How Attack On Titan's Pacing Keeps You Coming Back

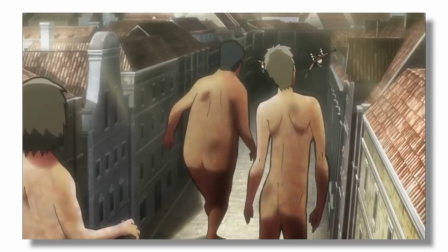(16:32)
The initial episode's pacing becomes even more pronounced when you realize the next nine episodes cover a single day.
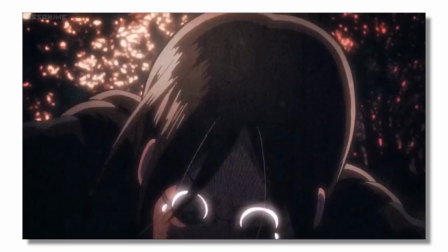(16:40)
The first four episodes had us on an ultra-fast diet of information, basically focusing on Eren's experience as a crash course to the world.
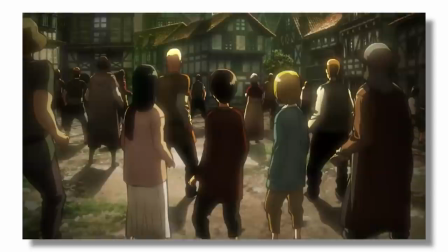(16:49)
Instead of lingering on for half a season, the show spent just enough time educating us on what to expect,
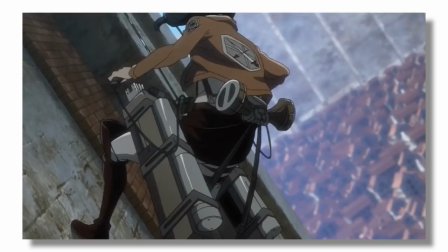(16:55)
while also speeding us through to the grand narrative events that occurred during the Trost attack.
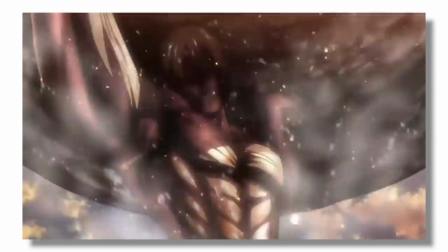(17:01)
there isn't a doubt in my mind that if aaron's transformation into a titan had come
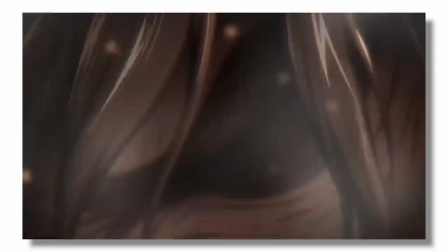(17:05)
in episode 18 instead of episode 8 the show would have been far less well received but that misstep was avoided because of the quick
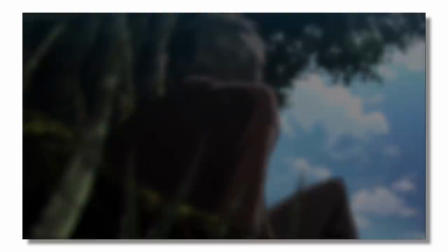(17:14)
macro pacing decisions the show used in its opening episodes to ferry us to
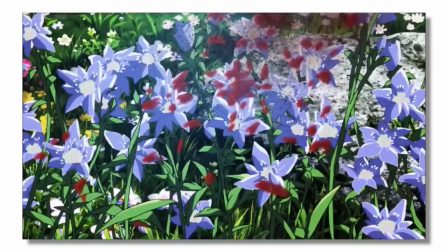(17:19)
the true hooks of the narrative that is not to say everything was perfect
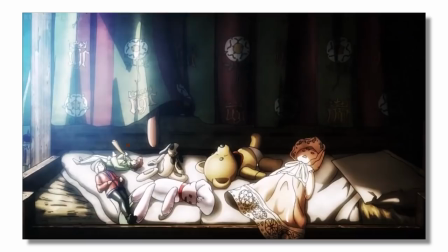(17:24)
though there are strengths and weaknesses to every narrative technique pacing included
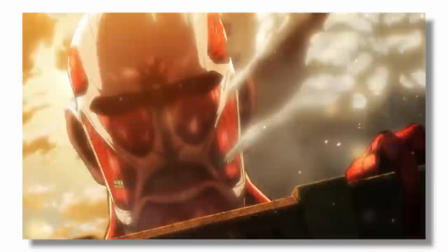(17:29)
by being so speedy with the opening and then focusing so broadly on multiple characters
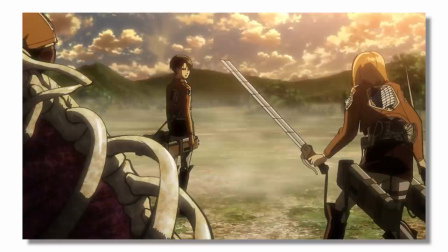(17:35)
and struggles some watchers came away from season one feeling like the characters weren't
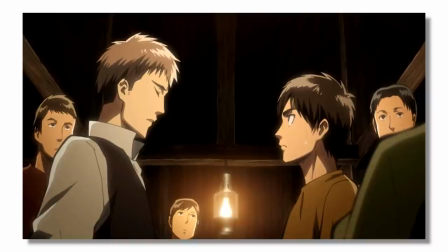(17:40)
developed perhaps by spending more time with aaron and the other recruits before the nine
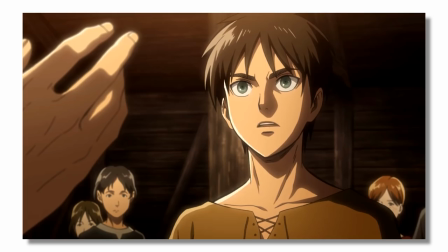(17:46)
episode high octane trust arc those watchers could have become more endeared to the characters but of course in doing that the pacing slows down significantly
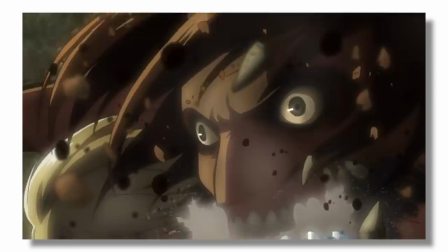(17:55)
this is why pacing as a whole is so subjective and so difficult each
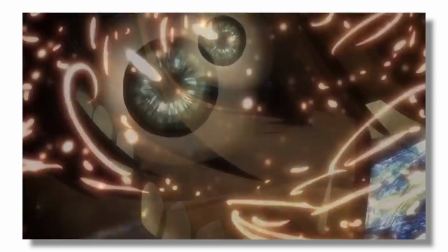(18:01)
person consuming a fiction has a different idea and expectation of how the pacing should be but really at the end of the day that all comes
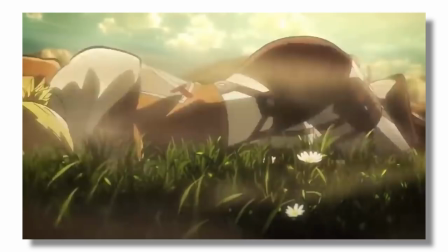(18:11)
down to the personal decisions of the writer the main thing to keep aware
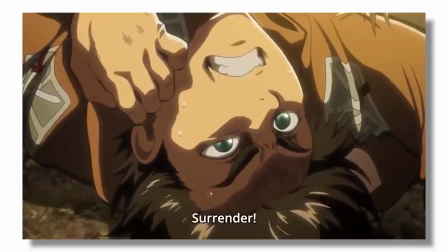(18:15)
of is that when creating your own plots whether they be outlines or fully
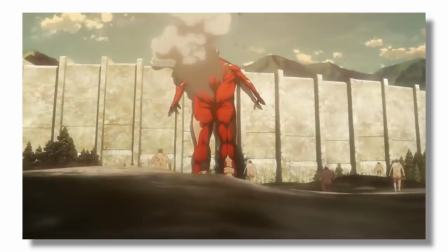(18:20)
fledged stories always be mindful of the different acts of your narrative, what pacing needs work best within them,
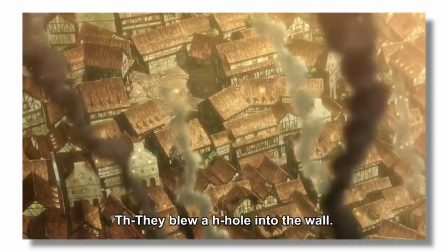(18:27)
and when you might need to speed through or linger on certain events for the betterment of your story.
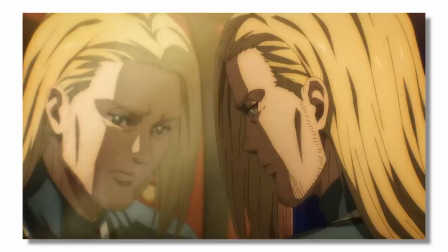(18:33)
But macro pacing isn't the only thing to consider. Now we move on to micro pacing and how Season 4, Episode 5,
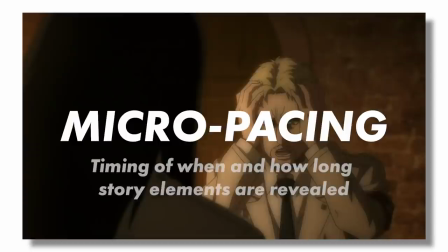(18:42)
Declaration of War, gives an example of how to utilize it to great effect.
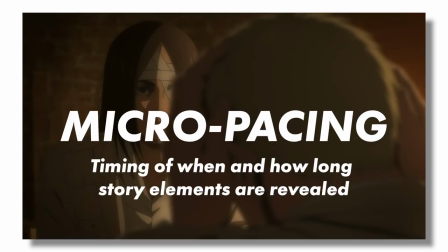(18:47)
Micro-pacing is the timing of when and how long story elements are revealed.
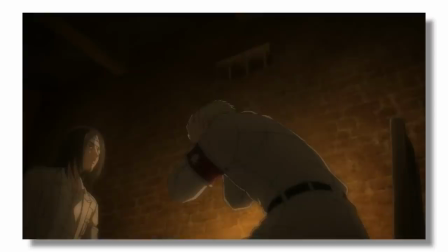(18:52)
Now, that might seem a bit more ambiguous than macro-pacing,
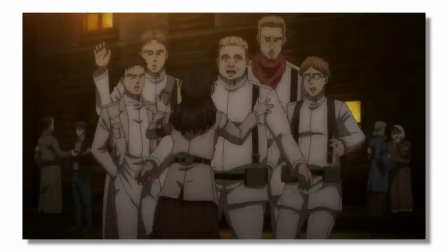(18:56)
and that's because micro-pacing is much more fluid and versatile of a technique, and honestly, one that can be explained much quicker.
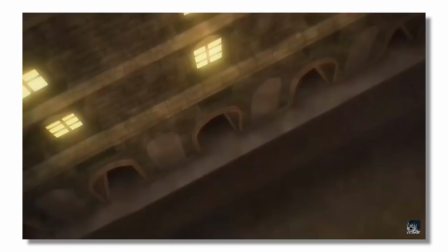(19:05)
To use the pacing of Declaration of War as an example, the ending was Eren's transformation into a titan to disrupt Willy's speech.
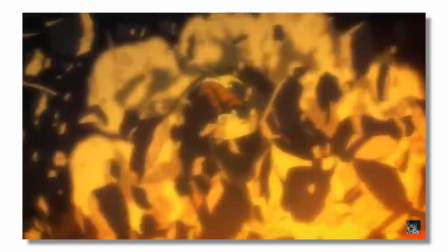(19:13)
Now, as freaking awesome as that moment was, it was not placed there by accident.
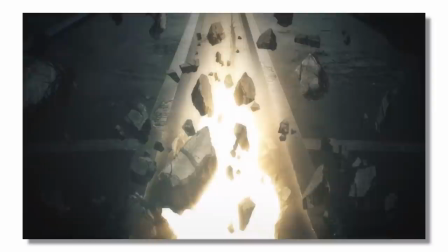(19:20)
Aaron's transformation was planned to coincide with the climax of Willie's speech, which then both acted as the climax of the episode.
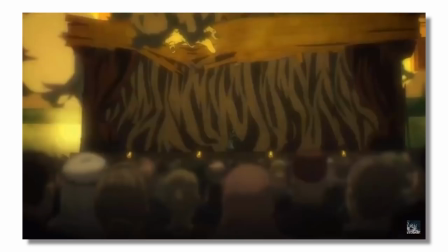(19:29)
As Willie hit a crescendo, so did Aaron's actions, and therefore the episode.
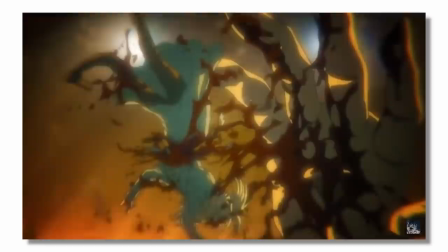(19:34)
But getting these character moments to line up timing-wise takes a fair amount of micropacing.
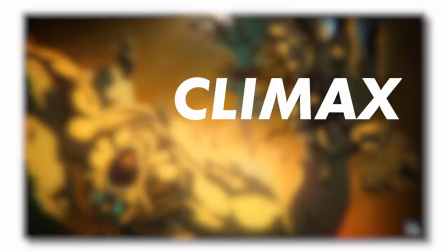(19:41)
This means considering if you want the big climax of two characters to come at minute 22,
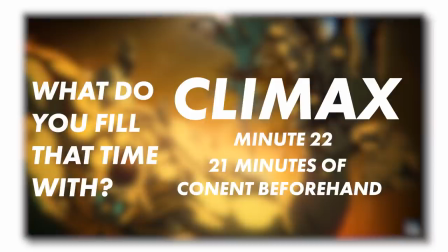(19:45)
you need to have 21 minutes of content to happen before that. So what exactly do you fill that time with? Well, the best writers recognize that to have a truly powerful climax, you need a good lead-up.
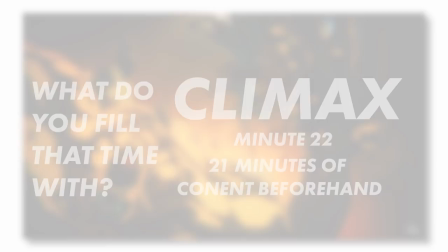(20:00)
This means using every opportunity you have to build up a tone and tenor for the fiction that best fosters the power of the climax.
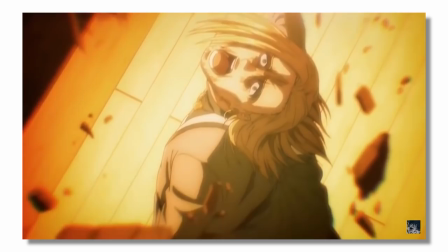(20:09)
For Declaration of War, the climax was built around Arryn taking the Marleyans by surprise,
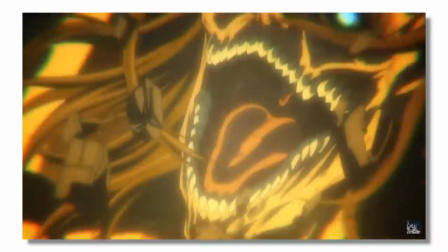(20:14)
appearing from under their nose to completely undermine their grand gathering. Since that is the goal for the finale,
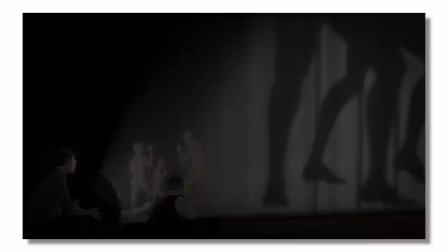(20:21)
all the content preceding it should work to build up that tone of unease and vulnerability for the Marleyans.
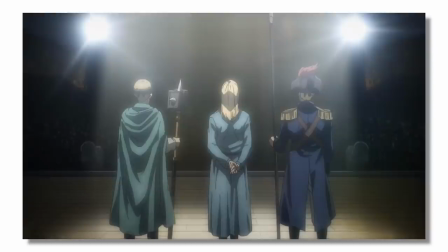(20:28)
Remember, all of the events detailed across this 22-minute episode didn't have to be this way. Based off content alone, this entire episode could really have been condensed down to 10 minutes.
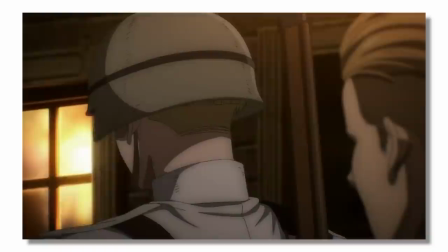(20:41)
Think about it.